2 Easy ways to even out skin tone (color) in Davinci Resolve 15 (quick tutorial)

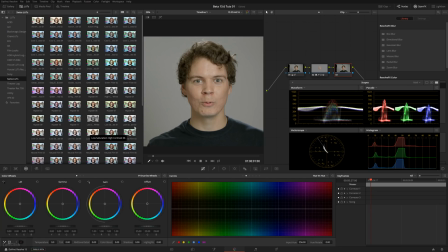[4:08]
It seems to be people's favorites. So just drop one of these guys on here. We could probably put one of the Phillips on this and then dial it back some. If you do this just for some flavor and then bring it back down.
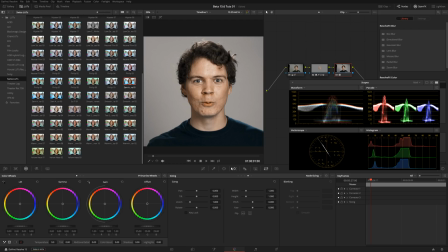[4:21]
This isn't how I would actually grade this, but, you know, it's sometimes nice to just get little shots of stuff in here. Just bring this down to, like, you know, 0.25 or so. I'm going to do more, like 0.4.
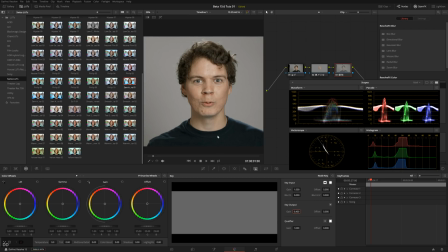[4:34]
There you go. So that just gives it a little bit extra oomph. You know, maybe I would leave it at the end.
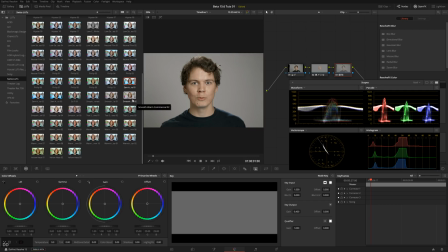[4:38]
That looks pretty nice. So that one is, oh, that's actually Salmon Nero 01. Those have a very particular style, which is inspired by something else, which you may or may not be able to guess from the title.
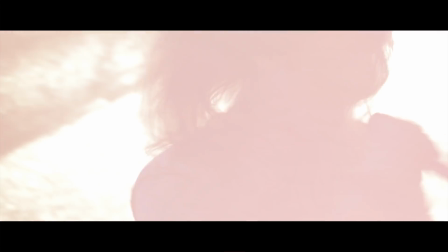[4:49]
But there's also other stuff there. There's, you know, some stock stuff. There's going to be new stuff added there soon, too.
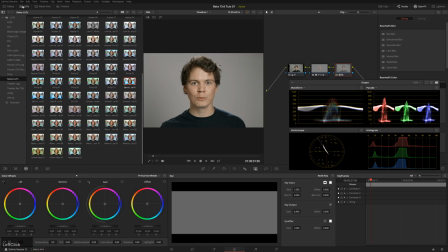[4:55]
And if you sat through this rambling, you know, we've got a little treat. we're done with the add, I'm actually going to break down the primary grade that I did on this too.
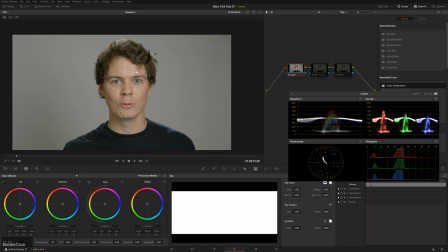[5:03]
So let's look at this primary grade, just for those of you who stick around. So this primary grade is really simple,
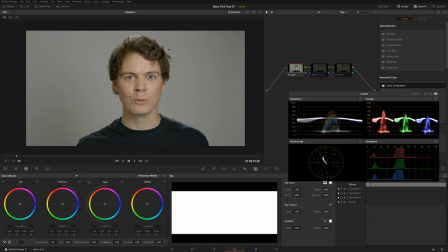[5:09]
but there's one interesting thing in here that I did. So the first thing that's going on is we've got just our primary wheels with our
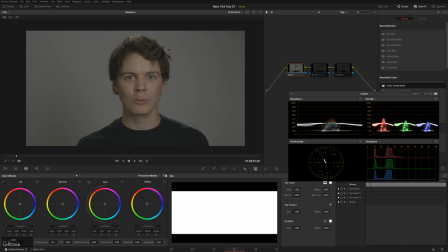[5:18]
lift gamma gain, which is just sort of correcting our brightness of the image.
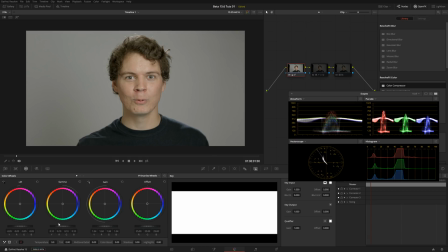[5:23]
So before, after brings it up, I especially raise the gamma up just to make the skin a little bit nicer. So you see without the gamma and then with the gamma, it helps out some.
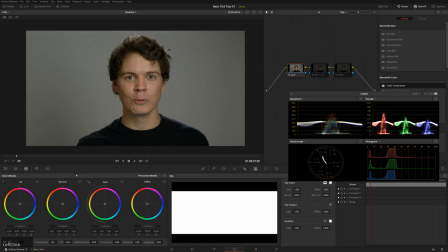[5:33]
Without the gamma, the final value for the skin would end up looking something like this, probably. So see, that's not very nice. So there you go. It's nice and even.
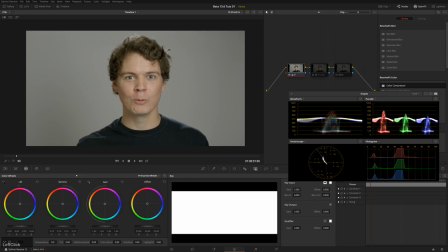[5:46]
You could probably bring the lift down a little bit more if we wanted to. So there you go. That's looking pretty nice. I'm going to increase the saturation a little bit. So 61 instead of 50.
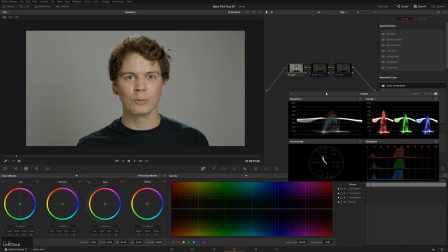[5:57]
And now the interesting part is over in our hue versus saturation curve. You see that I've taken all of the green out. And that's because you can see if we turn this off, this white background looks pretty green.
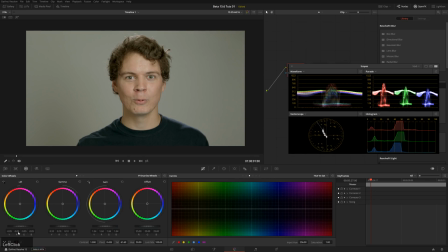[6:10]
So we could do it by taking the green out, or we could also try shifting it to magenta in our tint control. But you see that makes the face way too pink. So just drop that down.
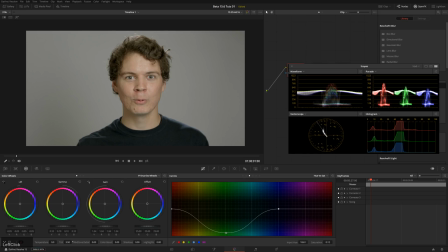[6:28]
Maybe we could use a little bit of magenta just to pop those shadows back into where they need to go.
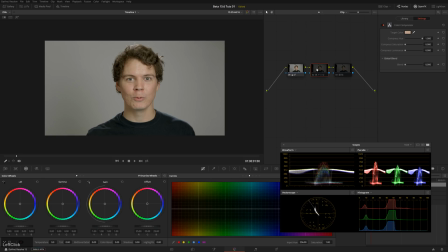[6:36]
But there you go. That is the primary grade before we did our cool skin stuff. And then our cool LUT at the end. So anyway, hope you enjoyed this little tutorial. Thanks for sticking around to the end part, because I know most people just click off right as they get to the ad. I do the same thing too.
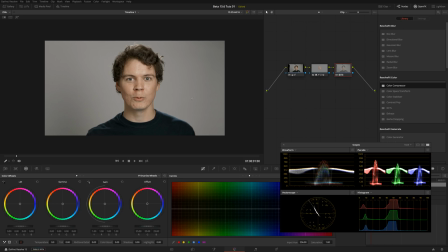[6:53]
But, you know, thanks for padding my watch time. I appreciate it. Once again, I've been Theo with Meester Media. Have a great day, and I will see you next time. Bye.